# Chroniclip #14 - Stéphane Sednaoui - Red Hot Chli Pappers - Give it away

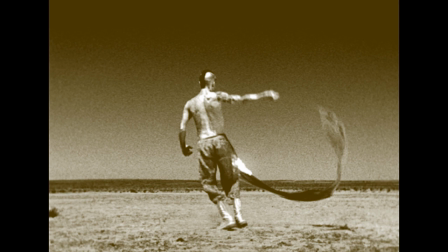4:21 Et puis, il s'est pris au truc. Et ensuite, j'ai monté ça à l'envers pour que ça rende la chose plus magique.
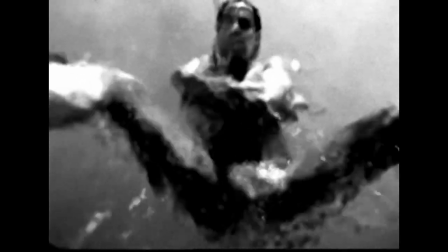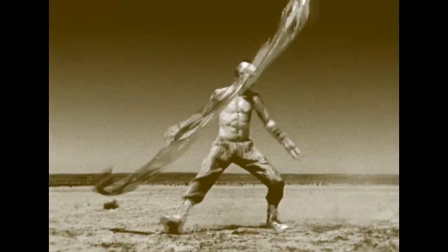4:35 Comme j'étais photographe, tous les plans, je les ai choisis avec un œil de réalisateur, mais aussi avec un œil de photographe.
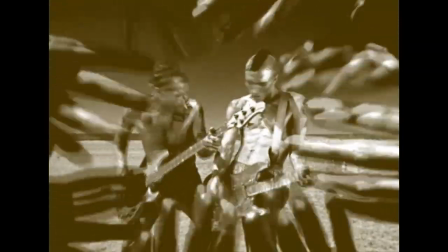4:42 Et je rendais fou la monteuse parce que je voulais que chaque début d'un plan et chaque fin d'un plan,
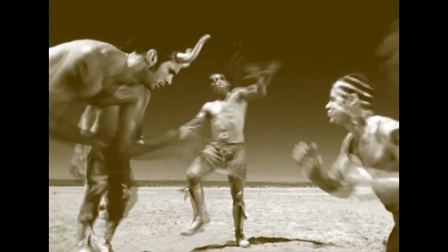4:50 la première image et la dernière image soient belles.
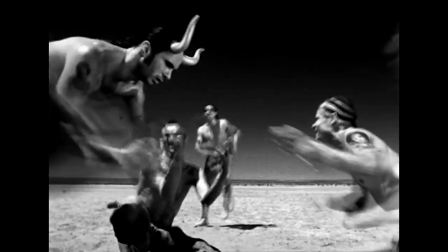4:56 «
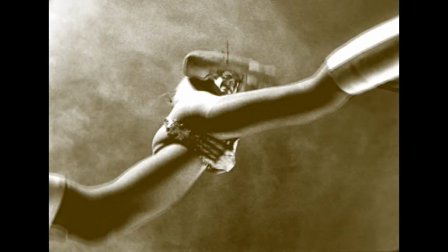5:01 quand il parle de fertility, c'était passer la main entre les jambes. Ça, c'est ma version du clip. La version officielle ne montre pas Anthony en train de se toucher les parties sensibles parce que c'était un petit peu, c'était trop pour eux.
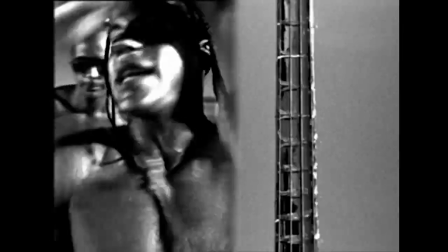5:21 J'avais été assez influencé par le travail d'artistes cinéastes comme Léger ou comme Man Ray,
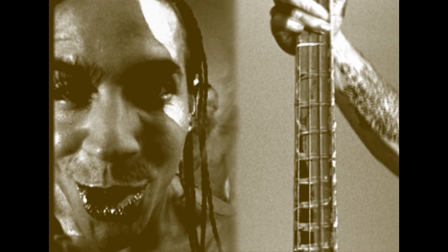5:30 et j'adorais tout ce qui était marche arrière, tout ce qui était ralenti, tout ce qui était double écran, tout ce qui était
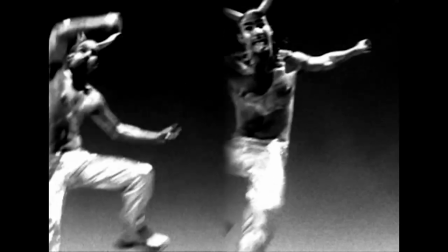5:39 superimposition, tout ce qui pour moi amène une certaine magie.
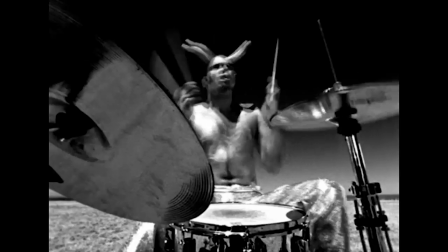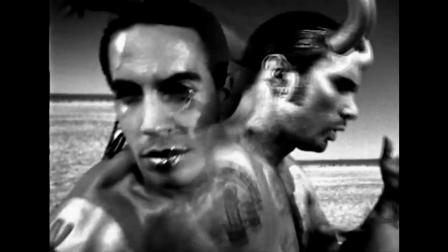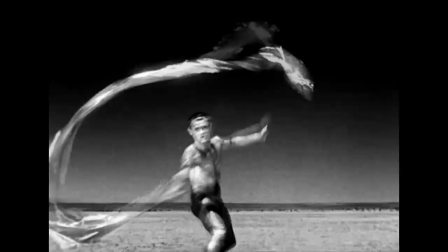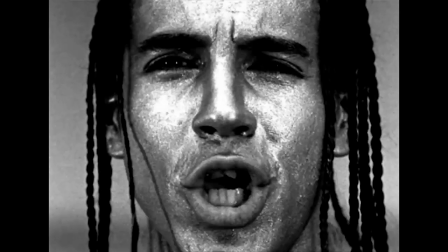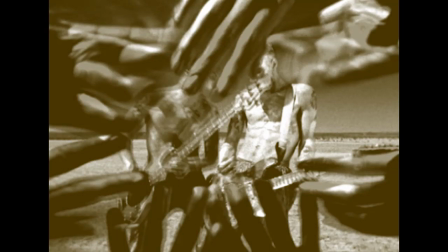6:01 Je regardais à la caméra et puis je tendais la main pour pouvoir participer. Donc à mon avis, les doigts en bas à gauche, c'est les miens. Et ça, encore une fois, c'est une photo que j'avais fait auparavant dans une histoire de mode et que je reproduisais là.
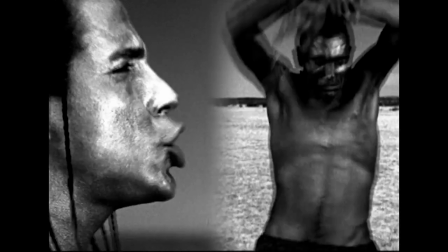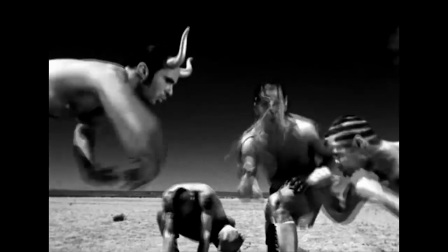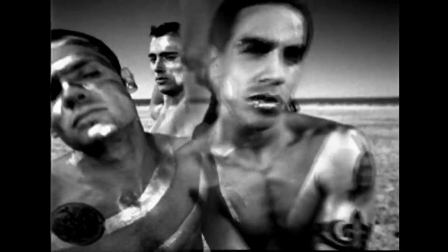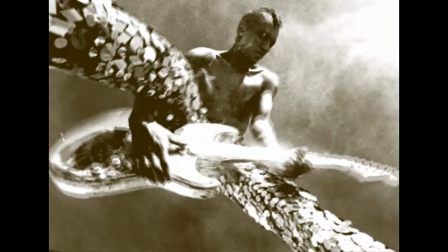6:33 J'ai un peu du mal à me souvenir du montant du clip, mais j'ai regardé sur Wikipédia et apparemment il a coûté 140 000 $, ce qui était plutôt pas mal à l'époque.
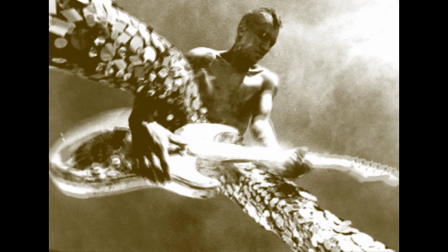6:42 Et en fin de compte, à l'époque, il y avait un tel, le MTV était une telle force qu'ils investissaient, c'est incroyable, enfin des sommes. Évidemment, les techniques ont changé et ont changé pour le mieux, puisque maintenant on peut faire un clip avec son appareil photo.
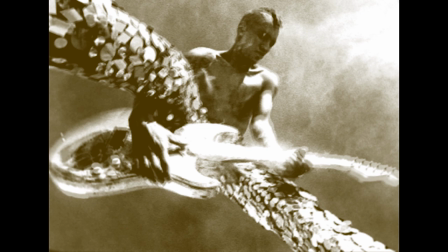7:00 Mais en même temps, on avait des gros budgets à l'époque, et du coup maintenant on a des budgets tout petits.
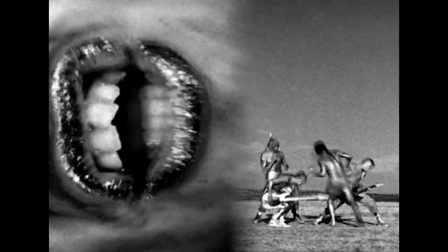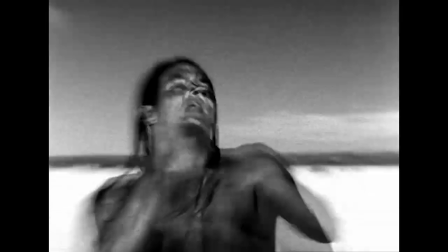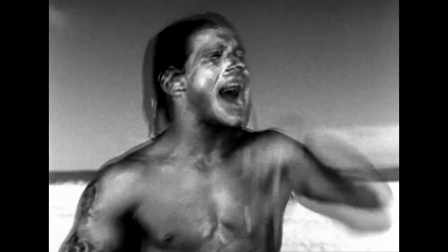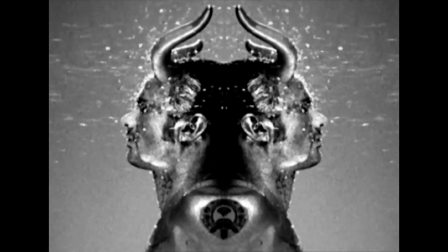7:25 J'ai vraiment fait attention à ce que chaque membre du groupe ait son portrait et son moment.
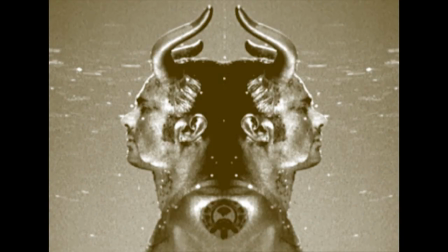7:31 Et je pense que pour moi, ça, c'est le moment pour Chad, c'est parce que tout d'un coup, ça devient iconique. Mais ça a toujours été important, que ça soit pour les Red Hot ou que ça soit pour les U2 ou d'autres vidéos que j'ai fait avec les groupes, que chaque membre du groupe soit mis en valeur. Chacun doit avoir son moment iconique.
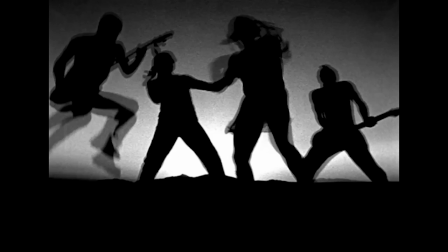7:53 Il y avait un très beau coucher de soleil, donc on s'est dit, tiens, ça vaut le coup de faire une performance en ombre chinoise,
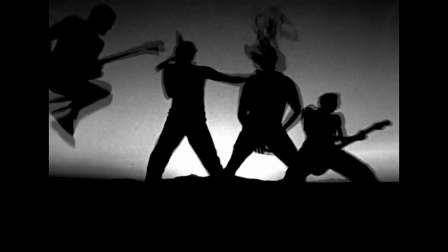7:59 ou c'est peut-être aussi parce qu'on s'était tellement éclaté que je voulais pas terminer et je voulais pouvoir tourner jusqu'au dernier moment.
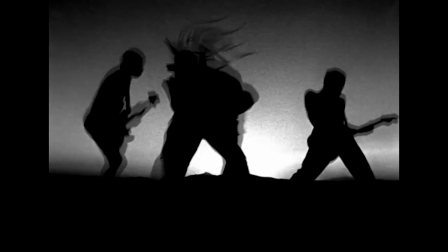8:09 Au début du clip, ils ont les yeux fermés, on rentre dans un monde, on rentre dans un songe,
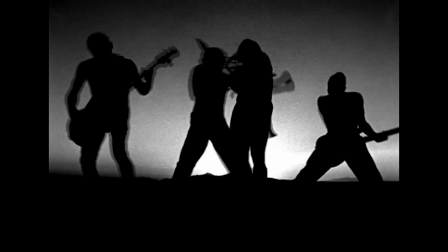8:13 et puis à la fin d'un rêve, c'est comme si les choses s'évanouissent, s'estompent et disparaissent,
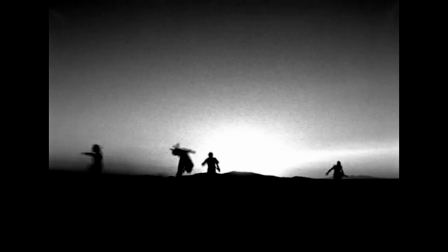8:19 et s'éloignent de nous. Et c'est pour ça qu'eux, ils partent. Pour moi, c'est positif, c'est comme le départ dans les films de Charlie Chaplin. Pour moi, c'était important qu'ils partent comme ça, vers l'horizon, vers d'autres histoires.